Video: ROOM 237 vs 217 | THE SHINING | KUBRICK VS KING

We've all heard it before, I like the book better than the movie.
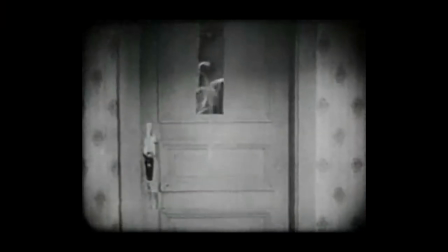We all know that movies are a visual medium, and the ability to really dive deep inside a person's psyche and know
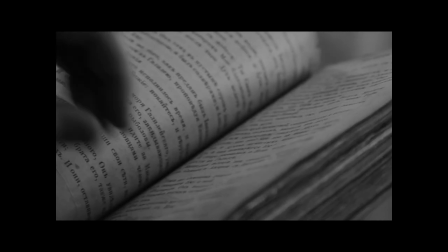what someone is thinking or feeling usually lies more within a book's realm.
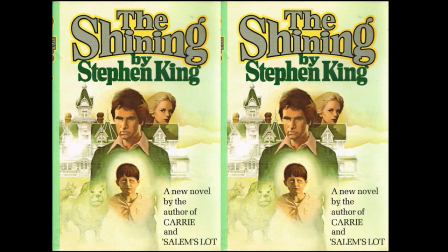Stephen King's novel The Shining is such a different beast than Stanley Kubrick's film The Shining.
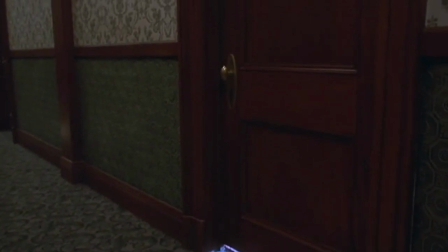And there's no better place to see that than inside room 217
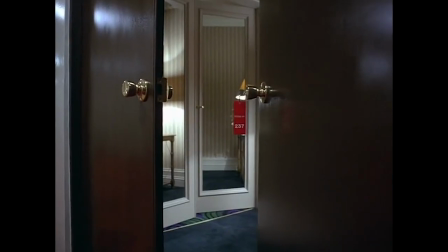if you're in King's book and room 237 if you're in Kubrick's vision.
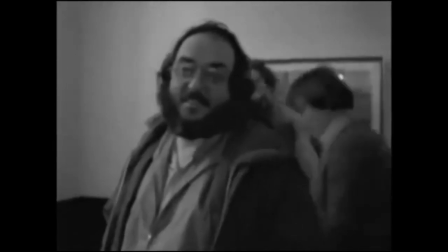These sequences both in the book and film are extremely powerful, yet the reasons behind the why and how are completely different. What I love about this sequence of events in both the book and the film is that they work on total different levels while at the
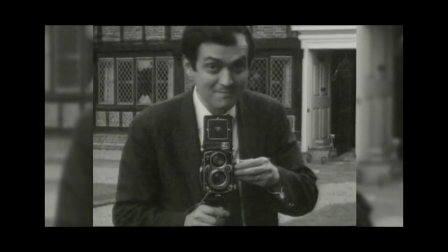same time using the same techniques and storyline but are portrayed completely differently to convey different things.
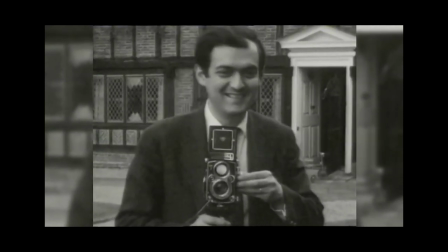Let's take a look at the sequence through Kubrick's vision and his delivery. In the film Danny Torrance is set up.
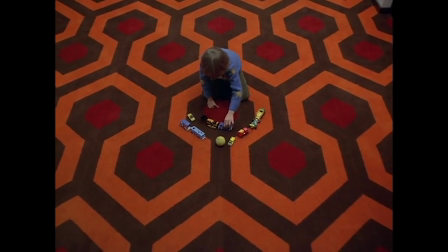A tennis ball is rolled at him while he plays with his toys and then he sees that room 237 is open with the key in the lock.
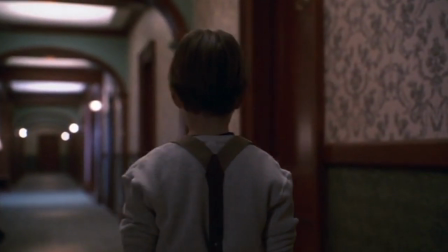In the book he's not lured in at all. He's not prey being tricked into the room.
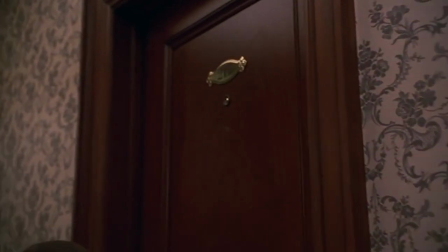King has him specifically seek out the room.
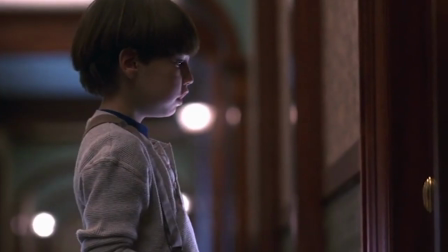He steals the key and goes in to investigate under the assumption that nothing in there can hurt him.
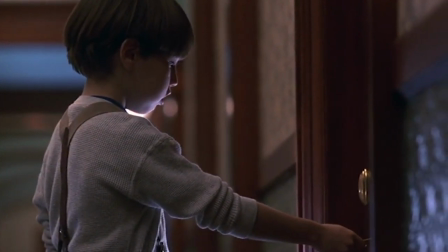It's just like pictures in a book. He takes Halloran's words as fact.
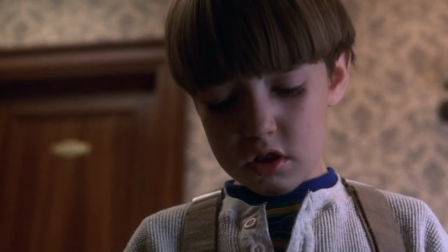He can't be hurt by anything inside the hotel. They can only scare him.
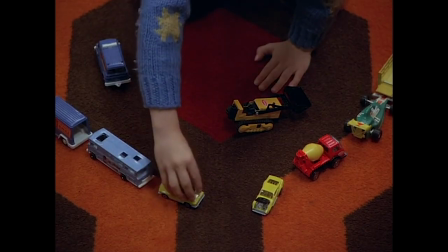But that's not necessarily true now, is it? Kubrick's use of sound and visuals is on full display here.
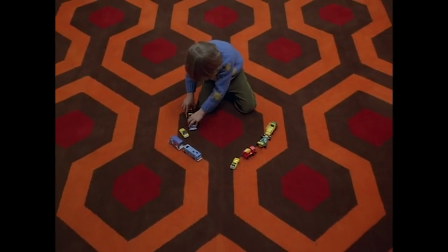Look at the carpet, the positioning of the toys, the way the shot is framed, the direction from which the tennis ball rolls in.
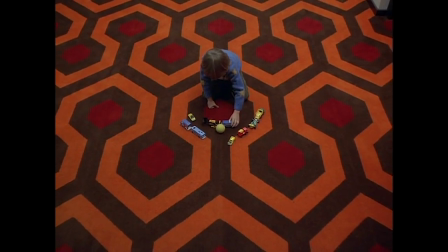The symmetry is absolutely perfect and then Kubrick hijacks our eyes to exactly where he wants us to look.
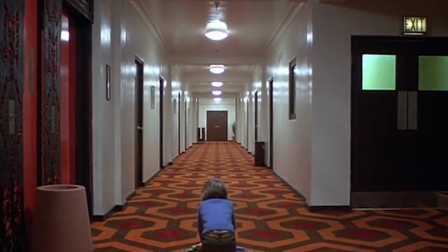We can only look down the hall.
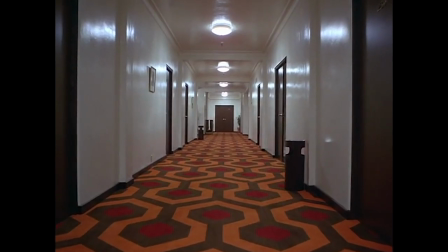We are entranced with where that ball could have come from and then Then he goes into Danny's POV and the camera is moving a lot
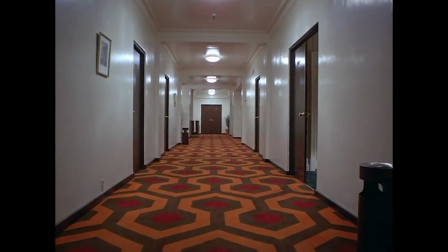more and the visual gives us the same hallway we've already seen and that's Kubrick's way of allowing us the liberty
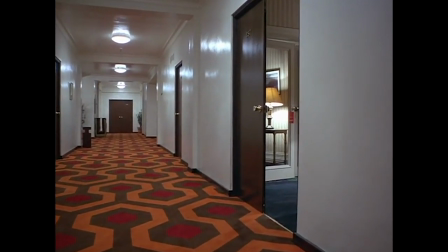of letting our eyes wander.
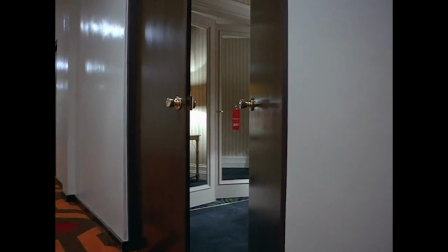And as we let our eyes wander we see room 237 on the side and then Danny sees it and looks out the open door.
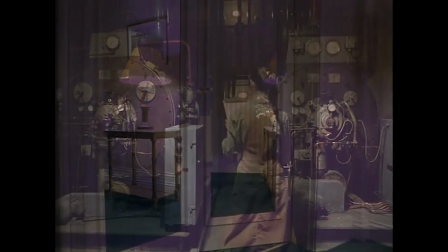When Danny goes in, Kubrick transitions with both an audio cut and a visual cut based on his mother.
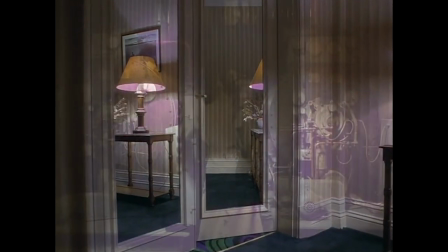We visually hear him ask if his mom is in there And we dissolve cut from room 237 to his mother checking the boiler system And he also
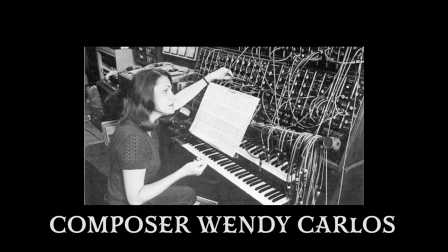connects the two scenes with the eerie background music To keep us tense and fully in the sequence Even though what Wendy is doing isn't really interesting
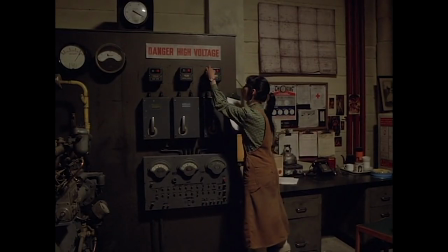And then Kubrick changes it up on us The music changes ever so slightly
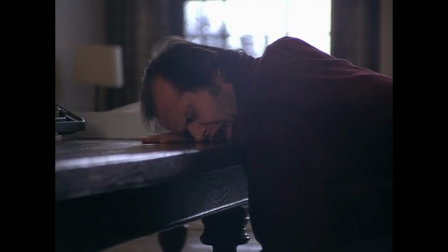And with that slight change in the score We hear Jack Torrance having his nightmare Yelling,
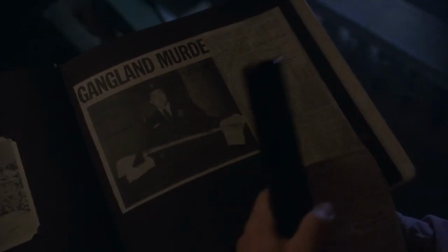grunting The book has Jack Torrance falling asleep in the basement while he's going through all the newspaper clippings,
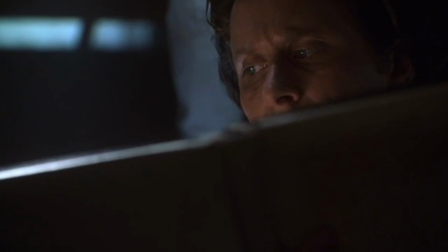invoices, receipts, etc. studying the Overlook Hotel for a possible book. The ultimate F.U. to that officious little prick Ullman and even his quote-unquote buddy Al. He falls asleep and he dreams. We learn of his family.
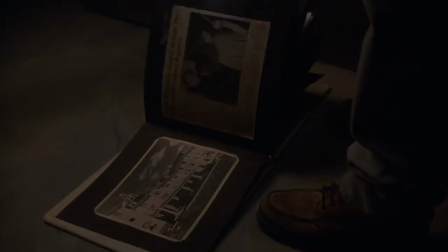We learn of his father who loved little Jackie to death and who Jack absolutely adored the same way Danny does to Jack.
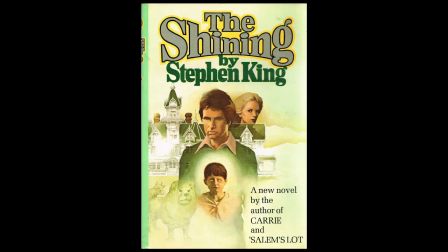We find out about the terrible beating that his father gave to his mother and how they ended up at
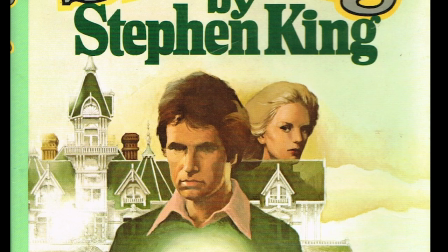the hospital and how the mother never said a word about it and how one of his brothers died in the war.
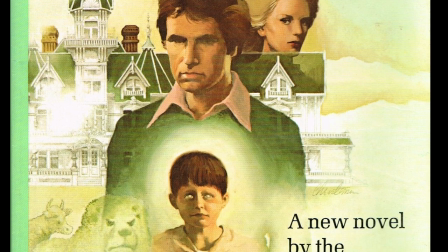We see that Jack has become his dad. The dream has Jack's father telling him to kill Danny, to take his medicine.
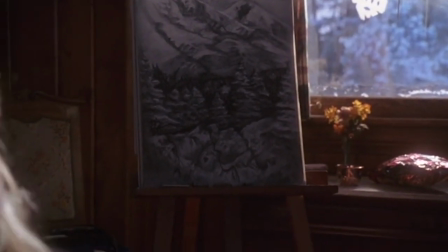The book has Wendy knitting and falling asleep, not knowing where Danny is.